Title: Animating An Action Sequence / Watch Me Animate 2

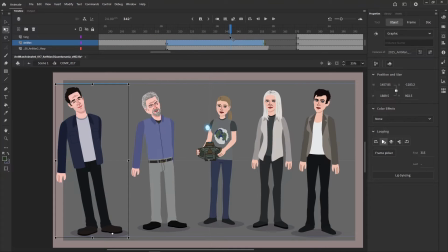Maybe I'll have one more frame for Hank here.
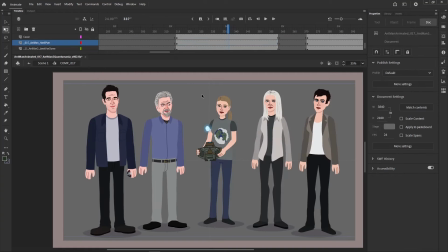So let's see.
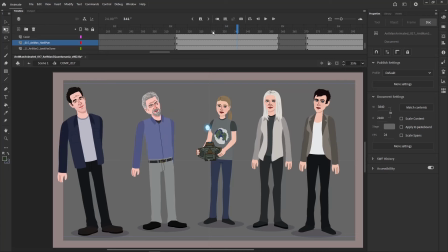So blasting out, hit, and then oh yeah, I also had his feet moving a little bit as if it's like pushing him over.
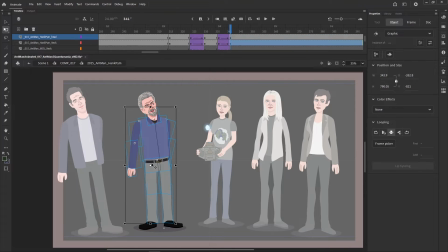I kind of like that, so let's go with that. And then I'm just gonna skew the entire body just a little bit, and just like that. As long as things stay stable on the feet, and they don't like shift with the pant leg too much, that should be fine.
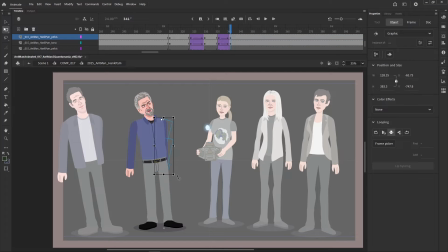Don't want to do an exact copy of Scott's pose, so I'm gonna have the arm like not fully, like maybe it's getting touched by his leg here or something, so it's stopping a little bit. Boom. And then I can even like kind of like do that.
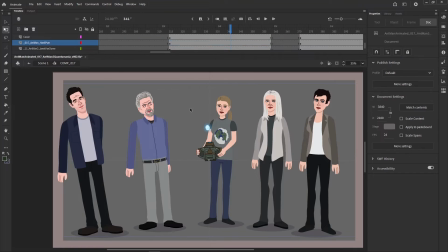That way it's not a complete duplicate of it. So blast it. And then okay, so Scott starts going in there. Let's have Hank start going in around here.
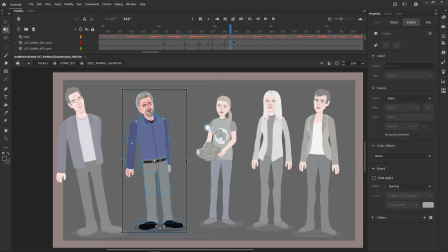It's kind of like kind of do things slightly off
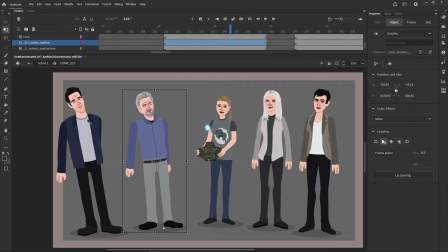not off model stored, just off timing it so that things don't happen all at the same time, otherwise things will look kind of weird.
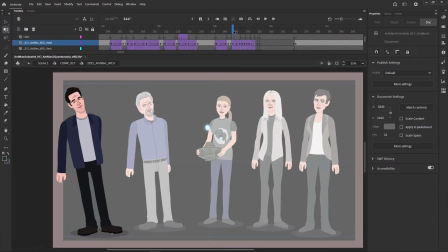And then it takes about how many frames? About 10 frames to go inside of it, a bit more, 12 frames. So you can see what I've done with Scott here, a little bit to like kind of ease into it, and then it starts like going full on.
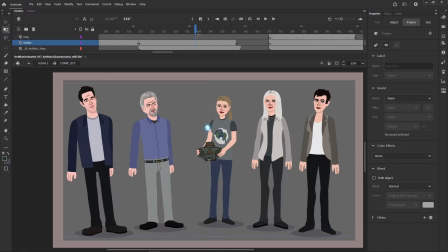So I'm going to use that same kind of idea with Hank, although it has to kind of look different because it's closer.
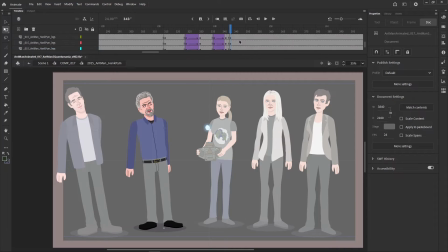So have him start going in here, and then I'll do maybe like 3 to 4 frames away where it's kind of like still using the basic model of the body without having to change too much.
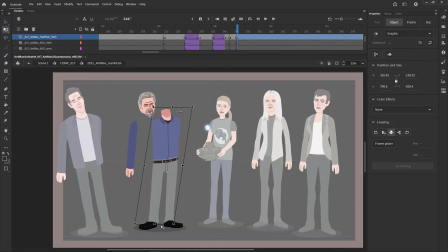So boom, skew the legs, move the body over. Now things are getting a little funky with the pelvis here. Now, because there's not many lines on this character, I can kind of skew things a bit more, but you still gotta make sure things make sense in the real world,
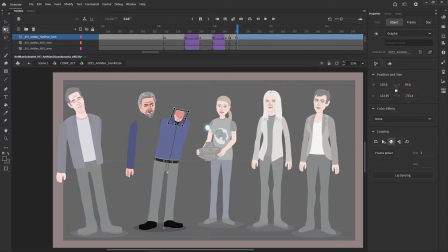because I always think like animation is basically, you're basically acting, and if something doesn't make sense or look like it's real, people aren't going to believe it.
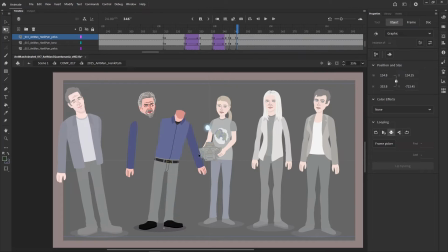So let's see, so it's gonna be a bit more complicated for him to get sucked in than Scott was. Maybe I should have him get pushed back a little bit more so I have a bit more space. Boop, boop, boop, boop, boop, boop, boop, boop, boop, boop, boop, boop. Auto recovery, that's fine.
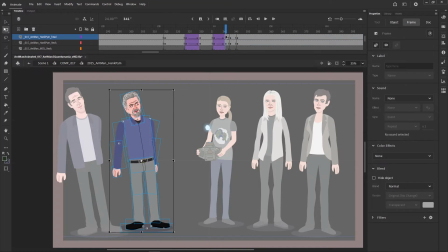Okay, boom, boom. I think Cassie's gonna be the most interesting one to do because she's so close to it. What, did I have Scott's arms go up? I don't think I did. That looks okay.
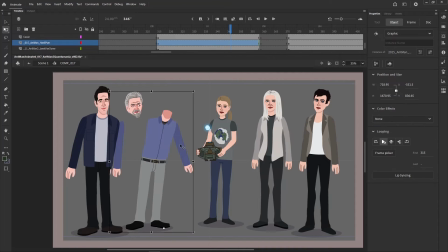Yeah, it's hard to stay down. Let's just have Hank's arms stay down too, otherwise we'll get kind of complicated in like the silhouettes.
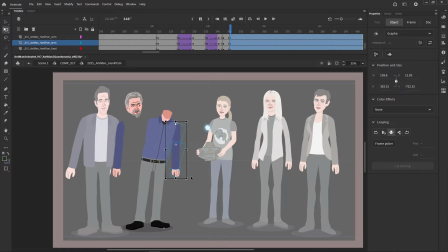Just have one straight line. Okay, so bada boom, bada bing. Alright, so I'm already kind of curving his head in towards there a little bit. I think this kind of works. I'll probably go with this.
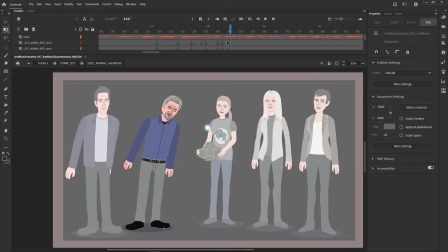Yeah, that's good. Okay, so I'm going to use an pure in. So in, so I'll just go over here and I scroll it over, and it's called a classic ease in. You can also just like click on it and there's a button for classic ease in, but I just like to do it manually.
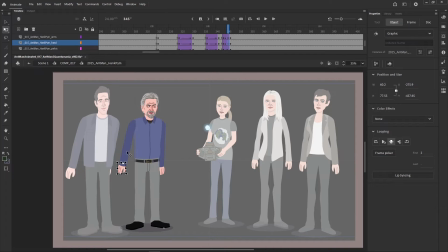As you can see, his arms are slightly getting lost in the shoulders there a little bit.